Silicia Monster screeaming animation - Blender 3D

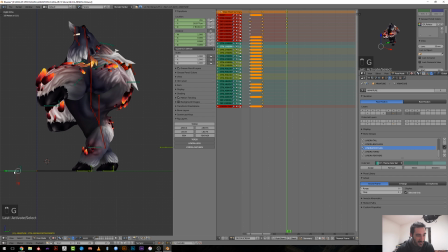(14:43)
So I will just bring those legs up a bit. So yeah, he's like that. And we need the head to point forward like this, I think. Now I need to find a position for those legs.
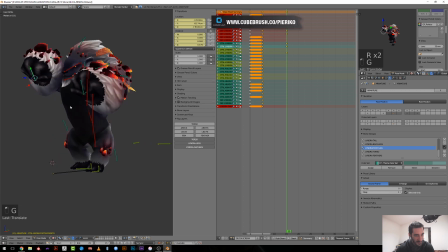(15:05)
Maybe something like this. Oh, he looks so cute. Like it's supposed to be something aggressive, and we just feel like he wants to give a big hug. Oh, that's crazy. Okay.
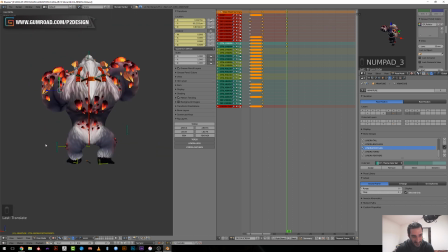(15:23)
So now that we have this position, I need to figure where the weight should be.
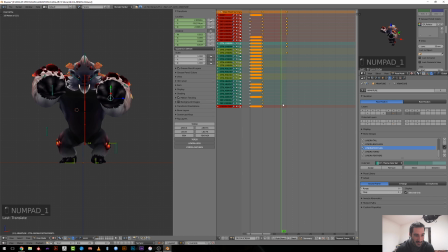(15:31)
So as he's okay, I will switch here to constant. I don't want those ugly interpolation to occur. But as we start pushing the weight on the right and moving the left leg backward,
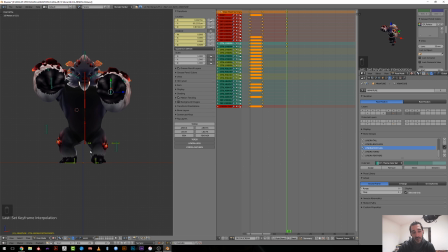(15:46)
as soon as he will put his leg on the ground, his body will sure follow. So I need to set it a bit, to offset a bit the torso to this leg,
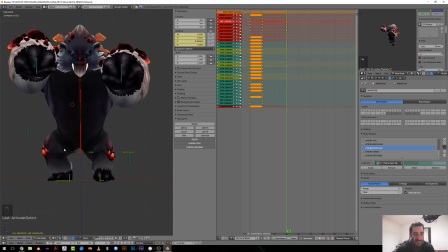(16:00)
and so the hips will also rotate toward it like that. And now I need to fix the orientation of the hips with the Y axis
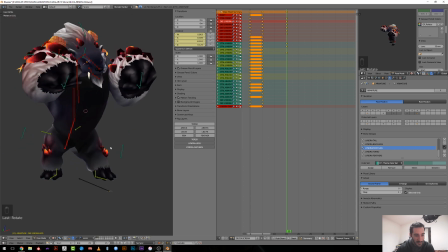(16:16)
and do something like that. Okay, looks more natural, maybe a bit high.
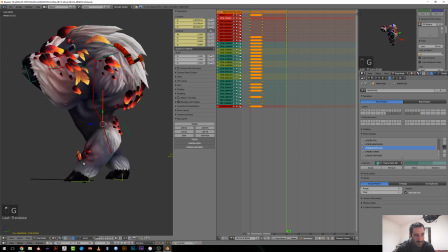(16:21)
So I don't want this IK chain to pop.
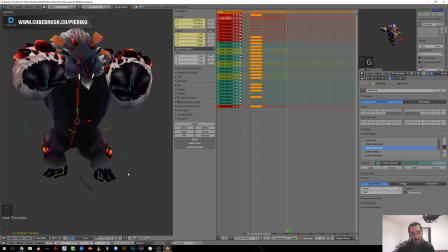(16:26)
So since this is not rigged with all the features I've done lately,
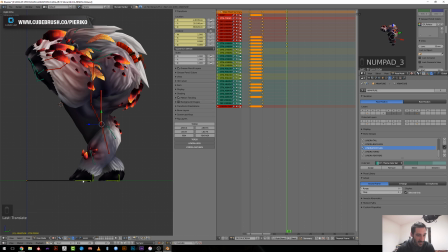(16:32)
I will need to avoid any
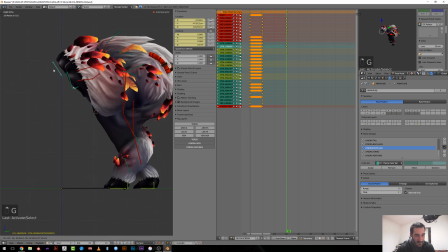(16:39)
too extreme poses. You know, I can't extend the arm, for example.
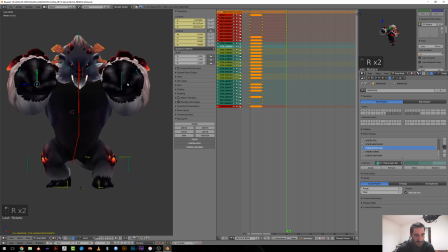(16:48)
So now let's see. Okay, rotation on Z. I will offset one of the leg, pretty arbitrary. Regarding mouth movement, I will set them later. I mean, I always do like the
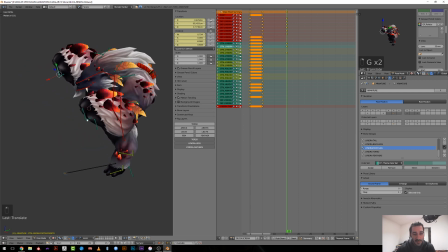(17:10)
main pose and the blocking, not considering the feathers or the tails or stuff that doesn't
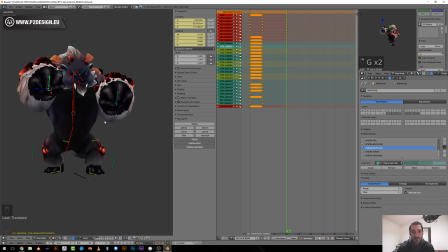(17:20)
input the main movement, because it's just like it's easier to animate than even with by animating directly with the curves.
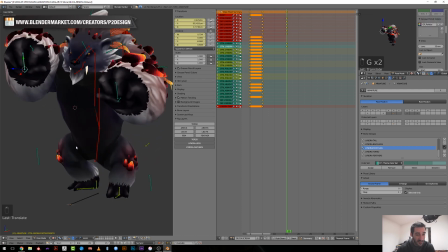(17:31)
Yeah, the model is cool for sure. Yeah, she did a great work.
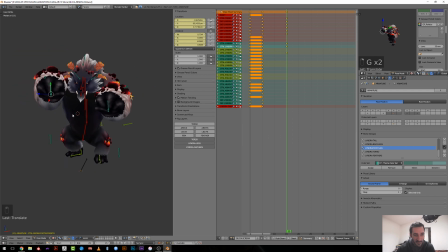(17:37)
That's really a great opportunity for me to work with those guys, because even if we have a limited budget, Jeremy, which is the CEO, was able to recruit very talented
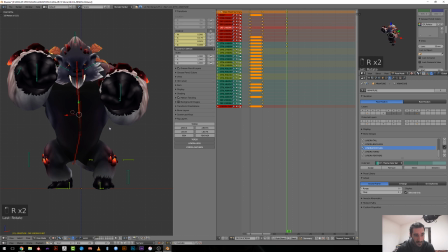(17:57)
artist, and his concept artist, for example, is very good. He's a young guy, but he's doing a great job.
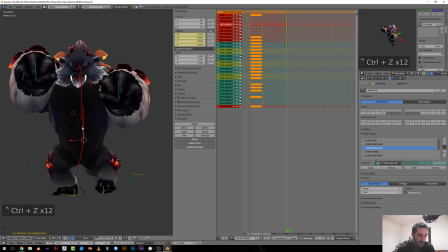(18:12)
Okay, I will keep this simple. Regarding the orientation, I should have a bit of lean in this direction, because the
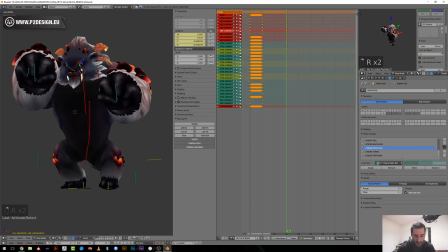(18:37)
you should have an opposite rotation compared to the hip.
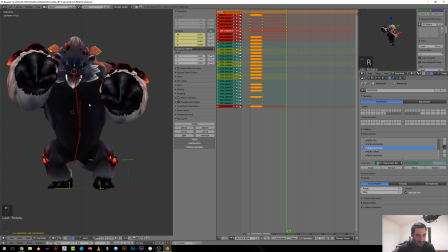(18:41)
The bad thing here is that I have a neck follow animation, and I know that I haven't set a proper isolation constraint here,
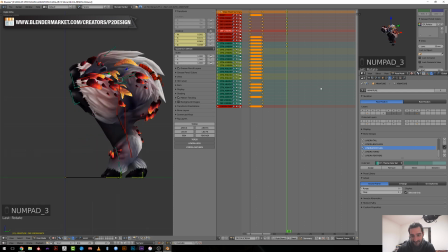(18:53)
so I will have to counter animate the head. So yeah, that's a bummer.
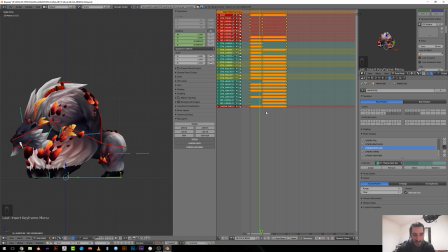(19:02)
So I have this extreme pose, and now I can figure how we get to this pose. So the idea is not to make him like doing a movement like this, because if you think of it,
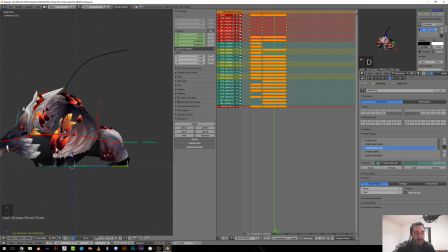(19:17)
that means that he will have to push like crazy strong on his front legs to push himself and to make a jump, let's say, of his chest.
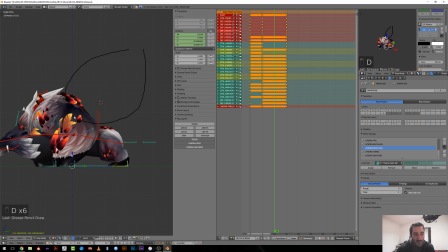(19:29)
While if we move it this way, he will gather energy upon his back legs, and then use his spine root to raise, which is more convenient, let's say.
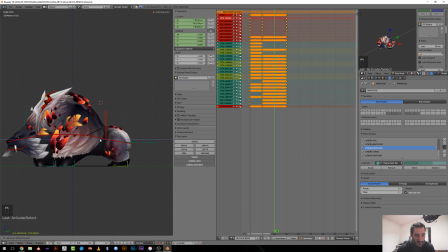(19:50)
So I will move it backward and upward like this. He will start to gather energy into his hip and start to raise the torso here.
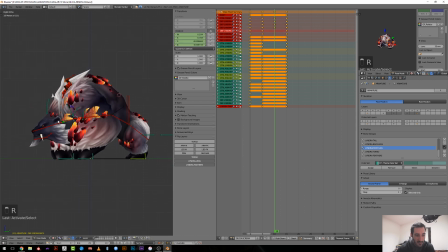(20:05)
But I want those to counter, in a way, the movement, so that he get from there, push and raise.
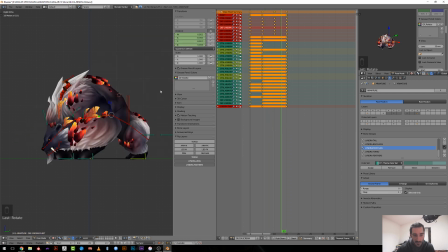(20:21)
You can see it's if you see the curvature of the back, if you can focus on this, it looks pretty obvious, let's say, pretty natural.
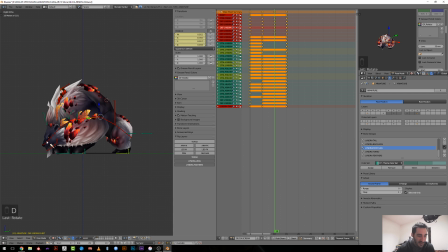(20:34)
So what I will have to do on splining is make sure I get a nice curve like this for the torso, but for the time being I can't, let's say, care about this.
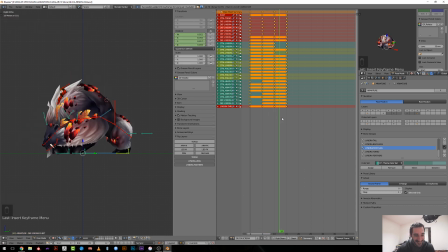(20:47)
Not that I don't, but I can't. Okay, so front, maybe I will have to look at this movement here,
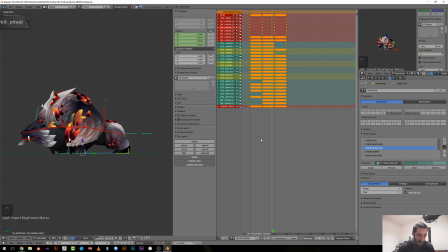(21:02)
maybe like making more, doing a movement like that, meaning that there will be another intermediate key.
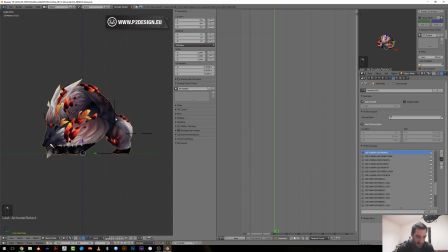(21:13)
So I will slightly make this one a little more extreme.
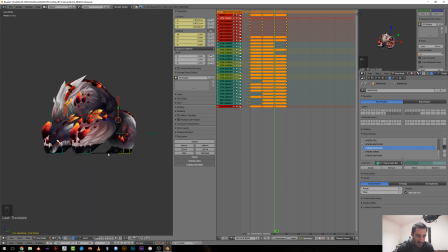(21:19)
Now I need to think that this leg will be raised also, and as he push, I will push the shoulder toward the ground,
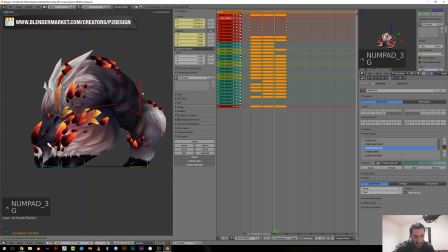(21:35)
and so that I can gather more energy, even more, and rotate this like that. So I'm just going a little further so that I can set another intermediate pose.
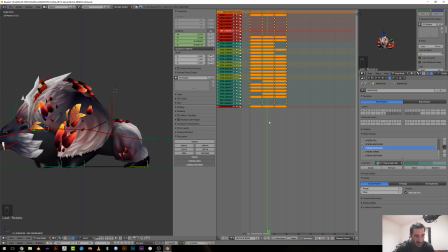(21:56)
Yeah, you see here the movement is way
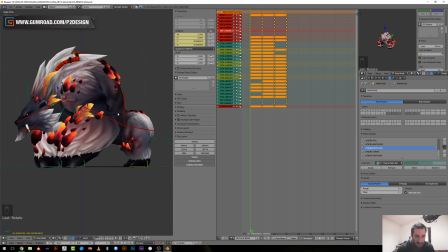(22:02)
more obvious when you look at it. Even if you just have the blocking, you can feel it.
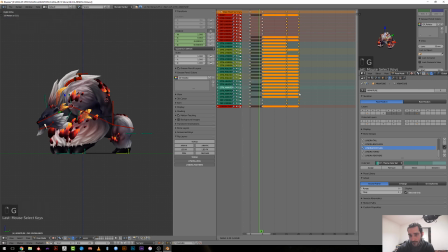(22:09)
So I will just add another pose in between those two, where he start to get backward, and you will raise this part.
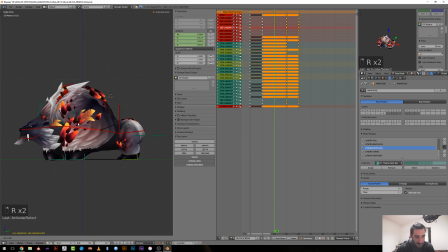It's like he is finishing to gather energy here. You see, he go backward.